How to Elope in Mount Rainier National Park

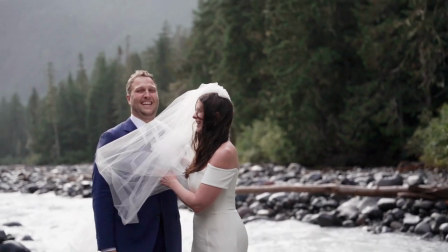16:43 Perfect, cold it right there.
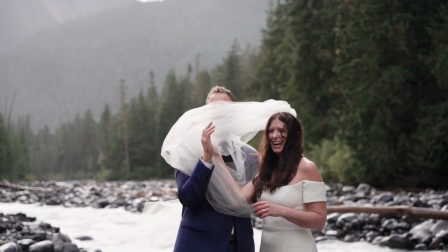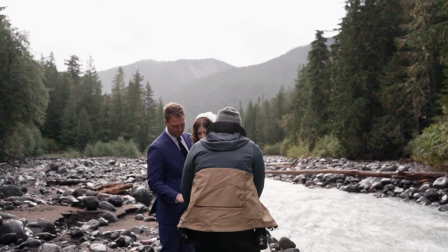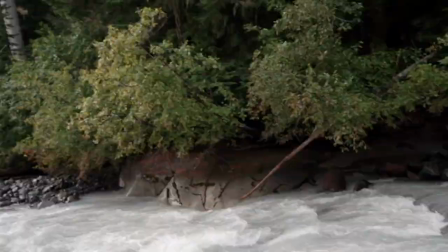16:54 All right, let's talk about framing. I'm not even sure if you guys can hear me next to this river, but, trying not to fall in the river, here we go.
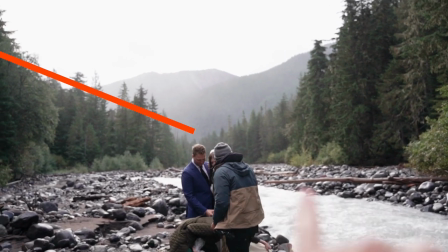17:04 You see that line going down to the couple, and then you have this line, horizon line, going down to the couple.
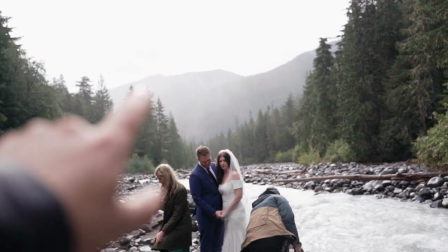17:11 We kind of want to find a spot where the couple looks really good in light of these natural lines that are coming in So like for example,
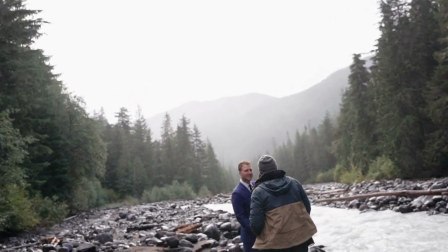17:18 if we lower our framing a little bit
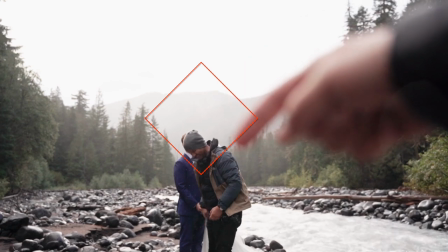17:22 If we lower our framing you kind of see that now the couple has this nice buffer around their head And then you have these lines all pointing to the couple and so it's a very
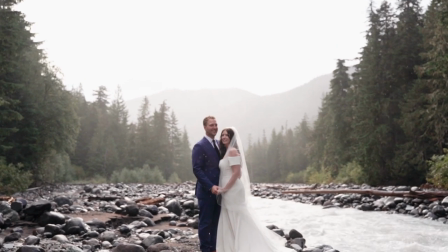17:32 Right there.
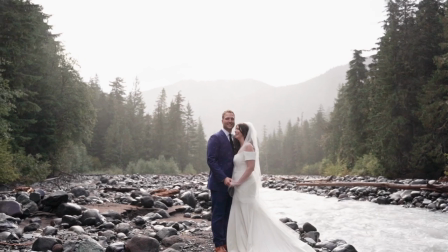17:32 It's a very aesthetically pleasing shot So there's some BTS for you And if you're curious where I learned a lot of this stuff, you can thank Bench Heisch, who's an amazing photographer.
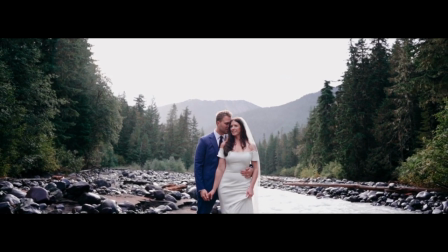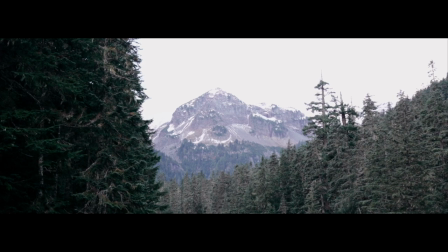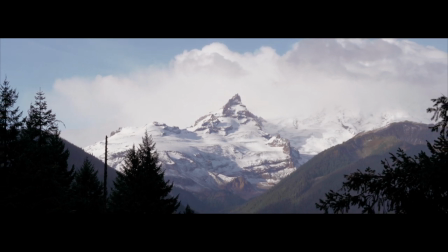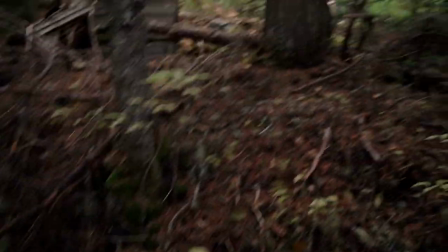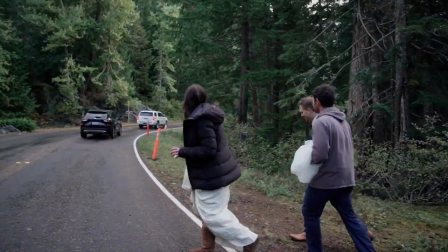18:28 Yeah, you guys head back to the car.
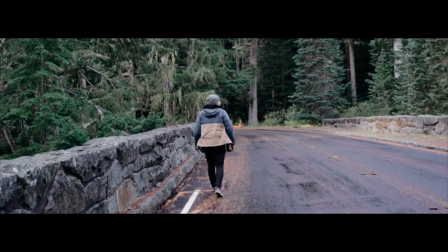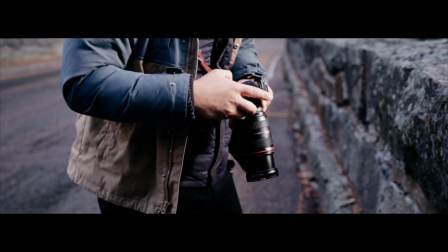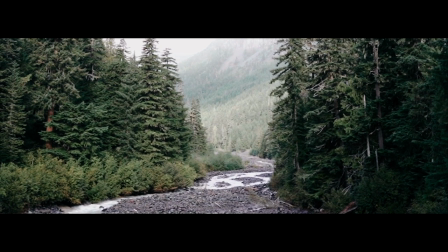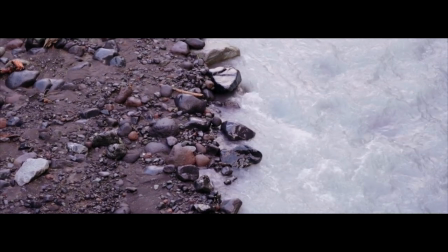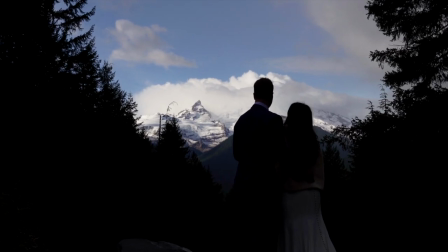19:06 Kind of look at each other and give her a kiss on the forehead.
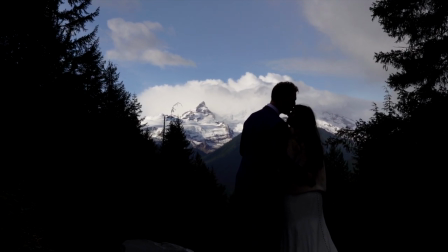19:12 Perfect.
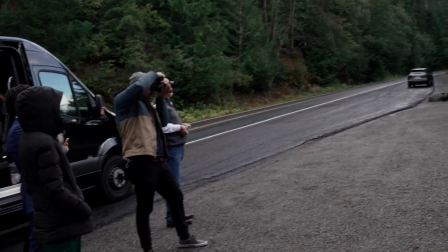19:16 So they wanted the mountain in, right? And this morning you kind of probably saw in the shots that the mountain was socked in.
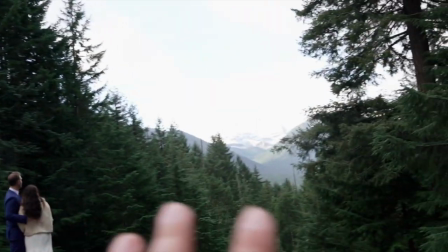19:22 It wasn't there and we're literally driving out and on the side of the road we came to this gap. And you can see the mountain just peeking through right there.
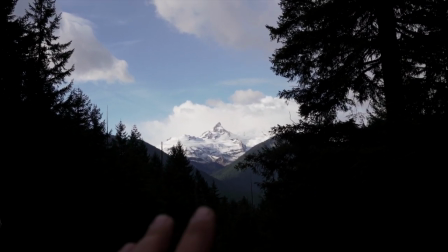19:30 So we pulled over real quick We got some shots so that Mount Rainier can end up in a beautiful way within their film
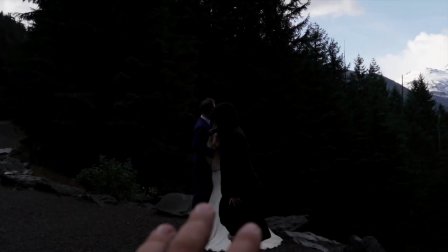19:36 And now we have them here And actually got a shot of them.
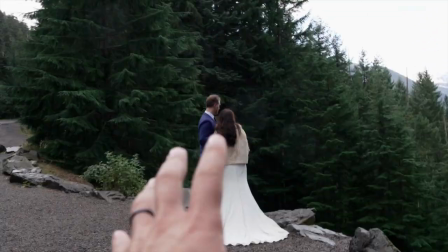19:40 If you notice see how if I expose for them like like this is too dark This is about right,
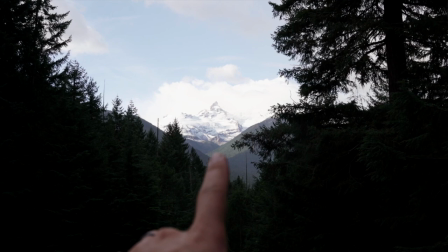19:46 but you notice now the mountains really blown out But if I scroll down now the mountain you can't get both of them in the same shot at the same time
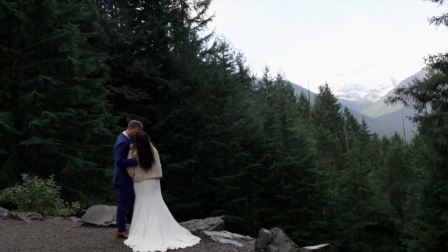19:55 and that's when a lot of couples are thinking about elopement locations you have to think about the light that you're in and the light that the
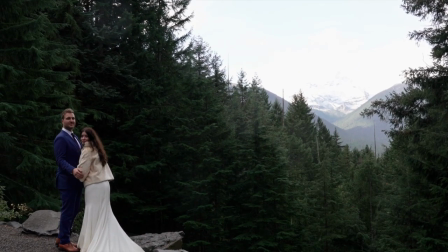20:01 background is in because it just doesn't mix and so then that's where we can find creative ways to make it work